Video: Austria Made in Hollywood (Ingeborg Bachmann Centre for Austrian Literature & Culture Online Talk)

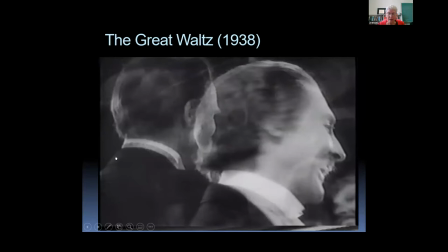(16:33)
So the sequence places us at the end of it in front of Schönbrunn in 1888, when both are old men, Strauss and the emperor. In this film, Johann Strauss and Franz Josef had met twice, once during the revolution,
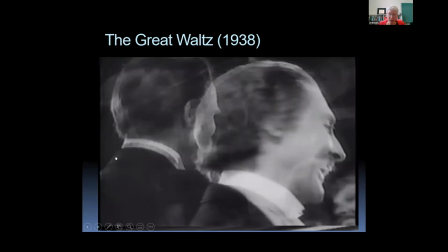(16:50)
before Franz Josef had become emperor, and then again, 43 years later as old men. When Johann Strauss and Franz Josef met for the first time, the two men represent different sides of the upheaval. But they were ultimately both seen as opposing tyranny.
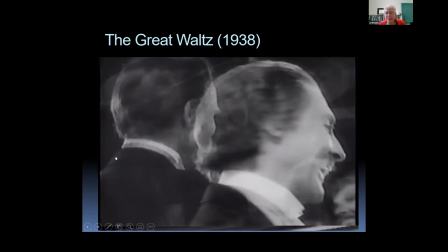(17:09)
Although Strauss supports the revolution, he's presented somewhat as a revolutionary, not able to articulate his oppressed position. And at the same time, Franz Josef is seen as the one who introduced the new constitution, and he becomes somewhat biologically a hero of the revolution.
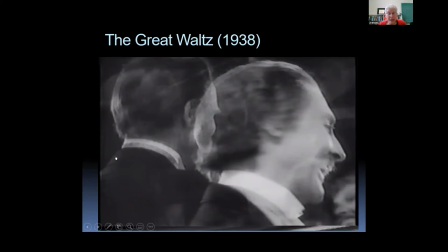(17:25)
As such, the stage is set for the reconciliation of the two many years later. The elderly Strauss has been called to the court to meet with the aged emperor. A much humbler Strauss meets the emperor who pooh-poohs the composer's
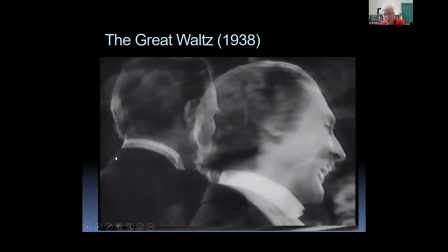(17:39)
formality and reminds him of their first meeting when Strauss called the emperor a stuffed shirt. And the emperor admits that he was indeed a stuffed shirt. But now he wants to show Schrauss how famous he is and how he calls him the King of Vienna.
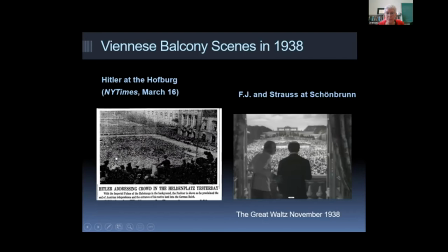(17:56)
And he presents him at the very end of the film to cheering crowds of Austria when he leads him onto the balcony. And this is the clip of that. So viewed against the background of the historical events of 1983, the reconciliation between the two icons of Austrian identity, takes on contemporary significance.
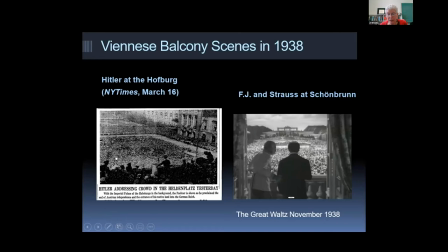(18:15)
In November 1938, when the Great Walsh was released, the imaginary meeting of the venerated Emperor Franz Josef and the celebrated composer Johann Strauss Jr. on the balcony of Schumprn with cheering crowds of Austrian serves as a counterimage to the crowds that welcomed Hitler at the Hofburg in March of 1938.
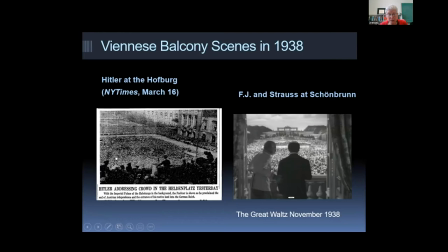(18:34)
Moreover, it points to the hope of a political reconciliation between the left and right and suggests the belief that the people's love for Austria will win out. And we know that it doesn't, and the next two films in this chapter take that up,
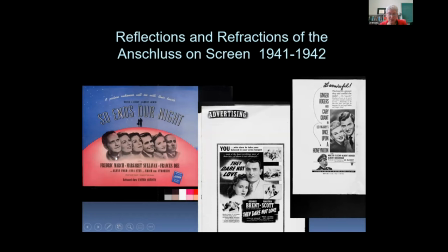(18:50)
but that I will skip now and move on to the next chapter that I want to talk about briefly, Reflections and Refractions of the Anschluss on the Screen that were made in 1941 and 1942.
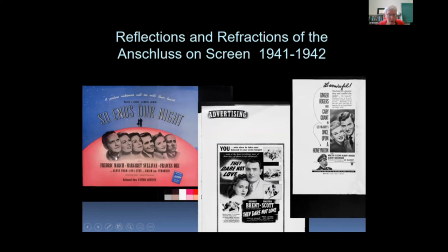(19:04)
So Ends Our Night and They Dare Not Love were made before December of 1941 and the Once Upon a Honeymoon was made in 1942. At the time of the Anschluss, Americans may have read about it in the newspapers, heard live radio reports from foreign correspondents such as Edward Murrow, or seen newsreel footage.
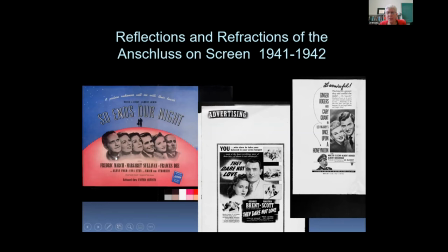(19:23)
But nonetheless, the Anschluss remained a distant event for many Americans. Moreover, American audiences seemed reluctant to attend pictures dealing with national socialist threat, the threat in the United States or abroad. In addition,
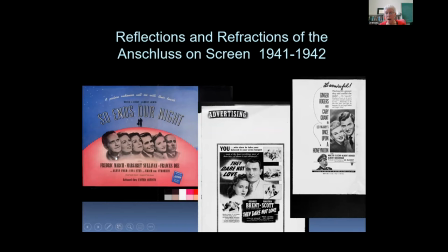(19:38)
directly addressing the European situation before December 1941 could turn out to be more than just a poor investment. In short-lived Senate hearings in late summer and fall of 1941,
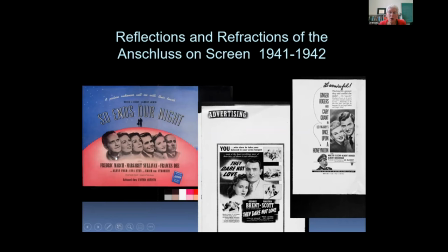(19:51)
both so ends our night and they dare not love came under scrutiny. Although the demise of Austria as a sovereign state did not lack drama, translating its political significance for Americans after the fact was not an easy task.
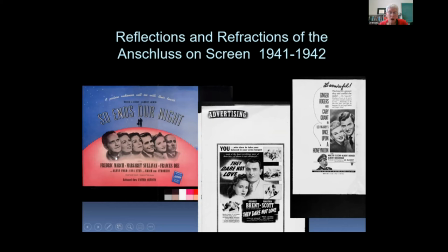(20:06)
And I'm going to focus on the Anschluss scene in one film, They Dare Not Love, which in odd ways anticipates the sound of music.
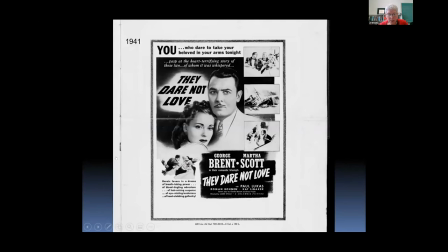(20:16)
So They Dare Not Love is an unhappy combination of a love story, a cross-class love story, a thriller, and a drama. Columbia's They Dare Not Love begins with a fractured dramatization of the Anschluss.